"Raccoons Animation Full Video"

And also the mouth off to the side for head-on. So I'd like to show you a bit of a kind of an anomaly here.
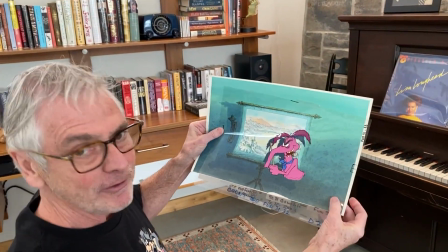[4:16]
Everybody knows this is Cyril Sneer. And if you look very closely, I'm going to show you the background.
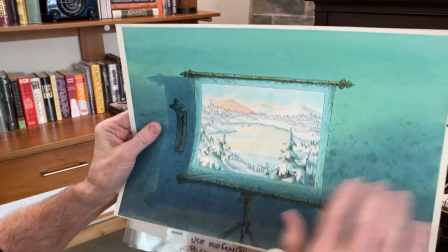[4:24]
Now the background is not just painted with watercolors,
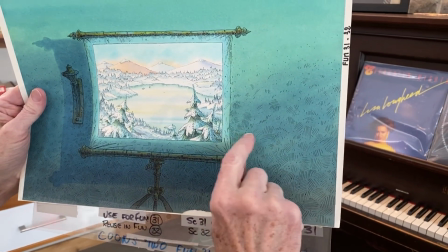[4:27]
it also has what they call cross-hatching, which is ink work all the way around.
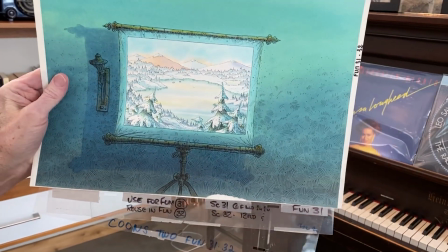[4:33]
It gives a bit more texture than just a clear, watercolor.
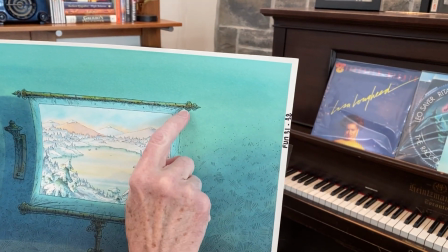[4:39]
It tends to stylize it. You can see all the little ink work, almost like the old comic books were done.
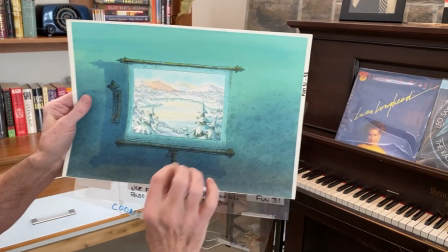[4:47]
Graphic novels, a lot of ink work, a lot of detail, tremendous amount of detail.
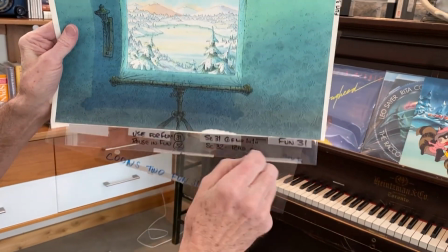[4:52]
I mean, even Cyril's projector here, his projection screen, has like a little character who's been built in there.
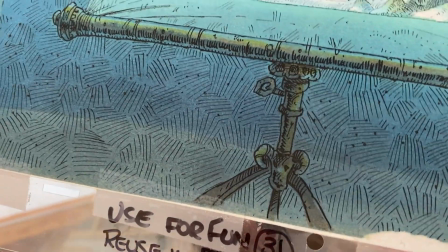[5:01]
And of course, and by the way, used for fun, that was the name of a scene.
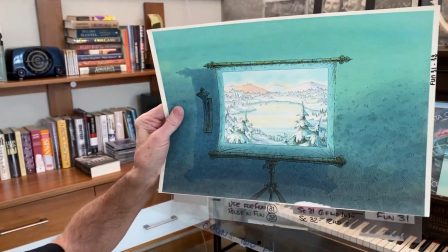[5:08]
It wasn't meant for us to go out and do, just have fun with this.
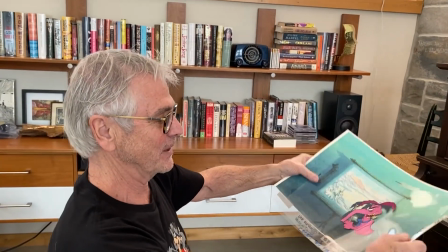[5:11]
I'm going to come back to Cyril here in a second, but in the meantime, let me show you.
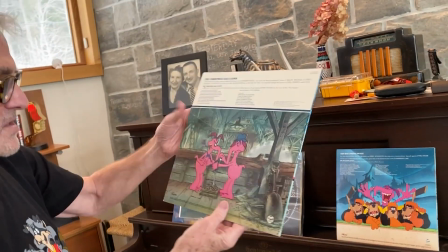[5:20]
You can see it more on the album of the Raccoons. This is a scene and how the detail comes out.
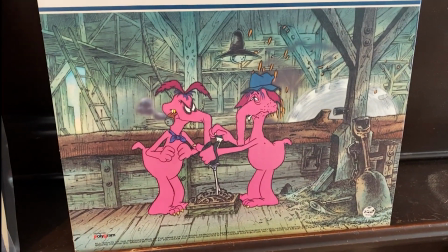[5:26]
It's from the lumber mill, but look at the detail in here.
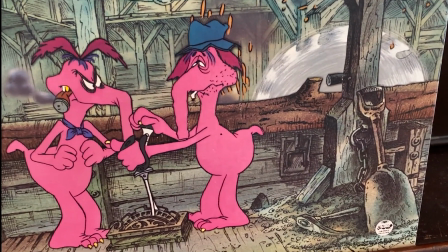[5:30]
So if this was all watercolor, you'd certainly have a lot of detail, but nowhere near what you can do with the ink lines.
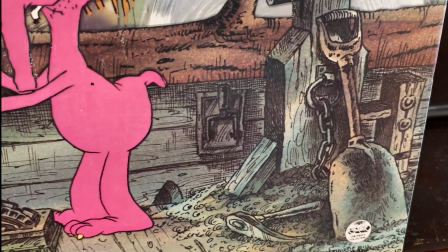[5:37]
And it was a look that we really liked, and it was the first look for the Raccoons.
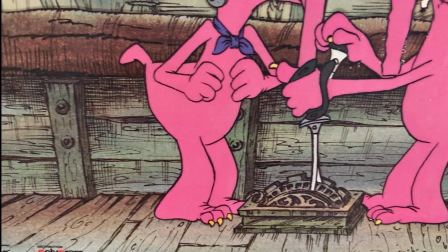[5:42]
It was done in both the Christmas Raccoons and the Raccoons on Ice special. We went on to the Raccoons and the Lost Star. And this was a scene from the Raccoons and the Lost Star.
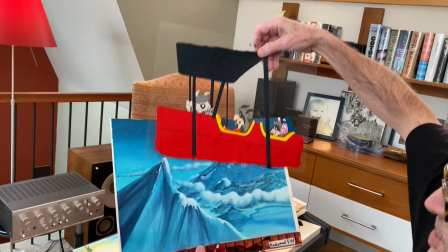[5:58]
And I'm going to take the cell out of this for a second to show you the difference, where we used only watercolors.
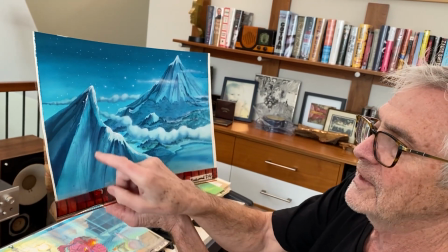[6:07]
There's no ink work at all. All the detail is now done with watercolors.
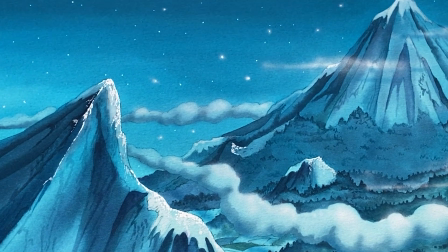[6:13]
The highlights on the mountain, the stars,
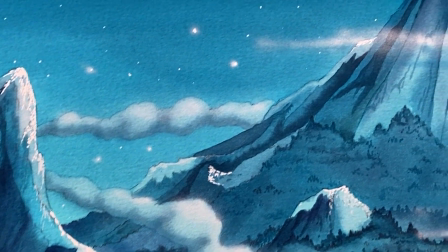[6:17]
sparkling, and the detail is still there, but it leaves a little bit more to the imagination, which I think was really important that we do that. This is one of my favorite scenes. It's
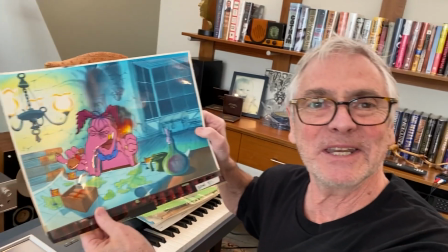[6:31]
Cyril Sneer laughing over some big deal he's done. Again, let's go to the background.
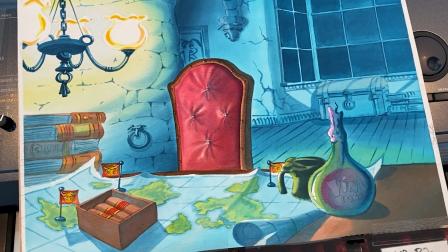[6:39]
You can see tons of detail, but without the ink line.
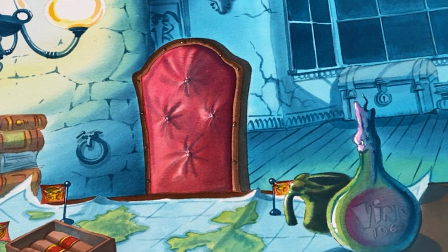[6:43]
Detail, like even the rivets up on his chair, they've got like little reflections in them.
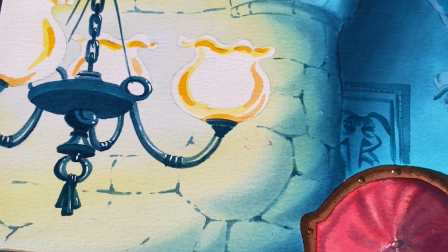[6:49]
Look at the lights up here. They're whited out because they're so bright.
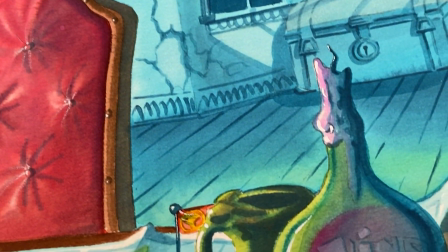[6:54]
My mom and dad used to get these wines from Italy that had baskets around them,
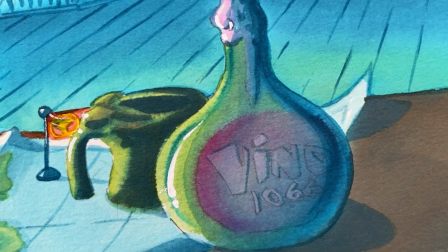[6:59]
and then we would get the baskets, take the baskets off and use them as candles.
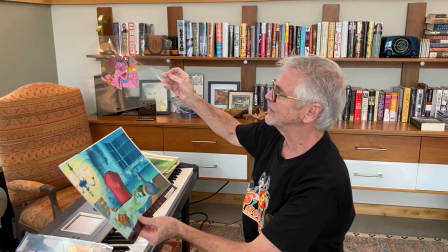[7:04]
I'll come back to that in a second. Just to take a look very carefully at the cell here.
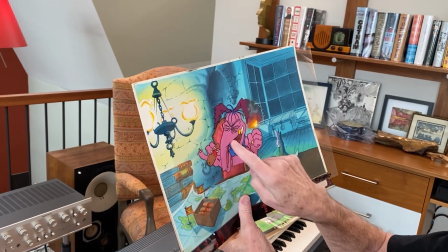[7:12]
The cell has not just got what we call the background painted, but this is on top of the cell.
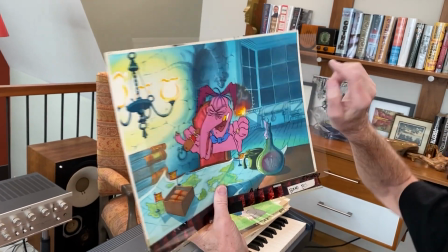[7:20]
We have to be very careful we don't touch that because that can be scratched very easily.
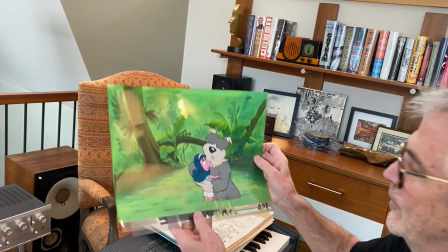[7:26]
And last but not least, there's Brew and Sophia Tutu in the forest.
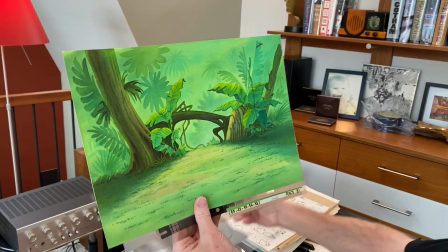[7:33]
And we'll take that cell away and we can see the detail all done by watercolor and by brush.
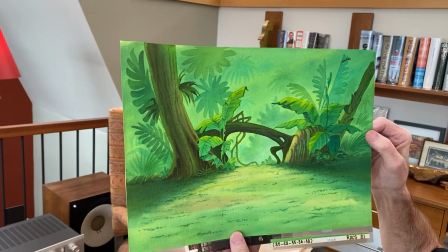[7:40]
No ink whatsoever.
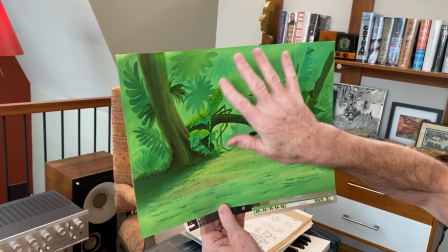[7:41]
All the highlights in the fronds, the lighting highlights in the background here, the shadowing all done in here.
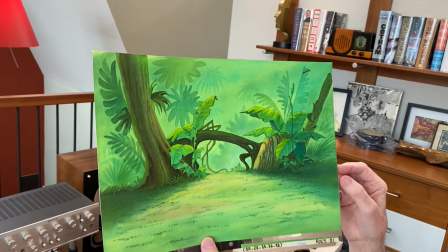[7:50]
Lots of detail, but no ink line. So now we're going to go to what I wanted to tell you about the cells. Take a look which cell we want to go to here. Let me start with this one here.
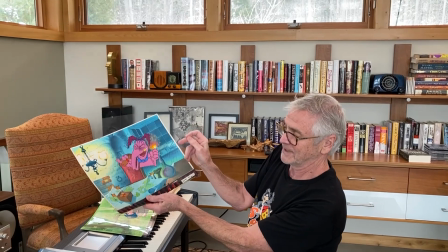[8:07]
So this is the cell with the foreground top cell work.